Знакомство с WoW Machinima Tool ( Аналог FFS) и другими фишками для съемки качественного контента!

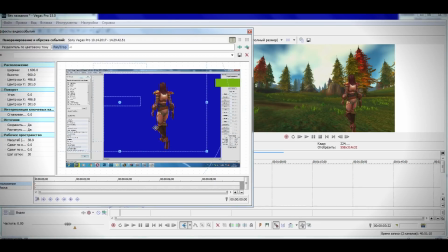Во вкладке панорамирования вам нужно задать первоначальную точку и конечную точку, куда прибудет наша модель в течение определенного времени.
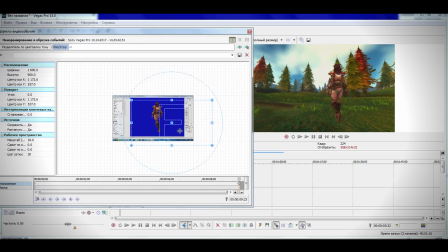На конечной точке вы должны уменьшить модель, чтобы создать образ отдаления персонажа.
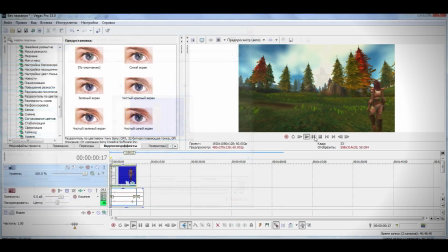Затем проследите, чтобы скорость движения модели была пропорциональна времени между точками А и Б.
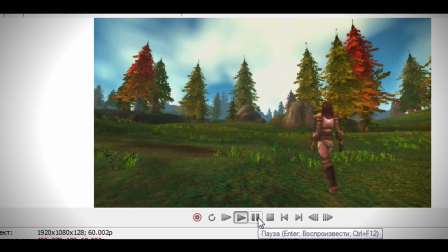Если проигнорировать данное правило, то вы заметите, как ваша модель просто плывет по фону, а не реалистично передвигается.
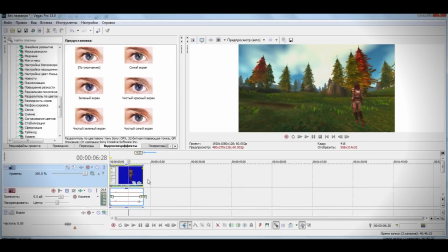Для того, чтобы приблизительно сопоставить время и скорость, наведите курсор на конец видеодорожки, затем зажмите Ctrl и левую кнопку мыши и передвигайте ее. Таким образом можно ускорить или замедлить данный кусок видео и тем самым подобрать необходимую скорость передвижения.
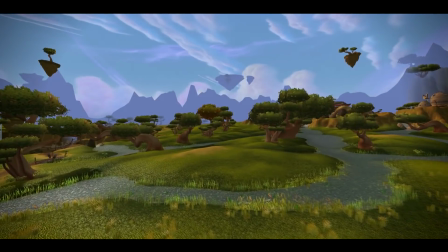Думаю, на сегодня уроков хватит, так как создание других Machinima сцен,
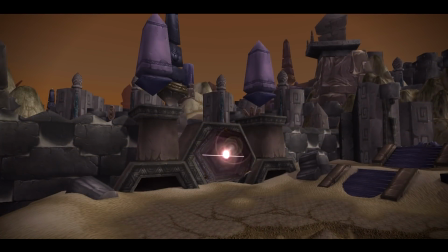которые вы могли наблюдать в моих роликах, требуют изучения самого Sony Vegas и заслуживают отдельного видео.
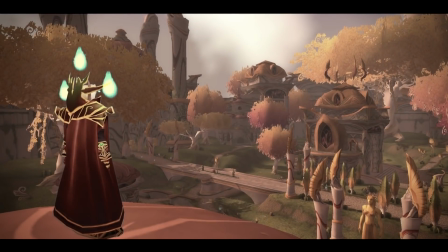Так или иначе, если вы будете присылать мне на mail подобные сцены, я буду очень благодарен и обязательно использую их в дальнейших роликах.
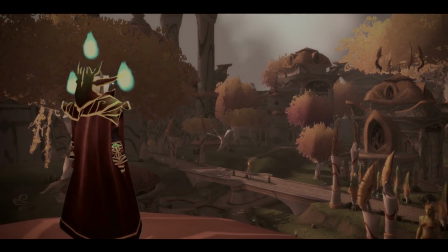Удачи, друзья!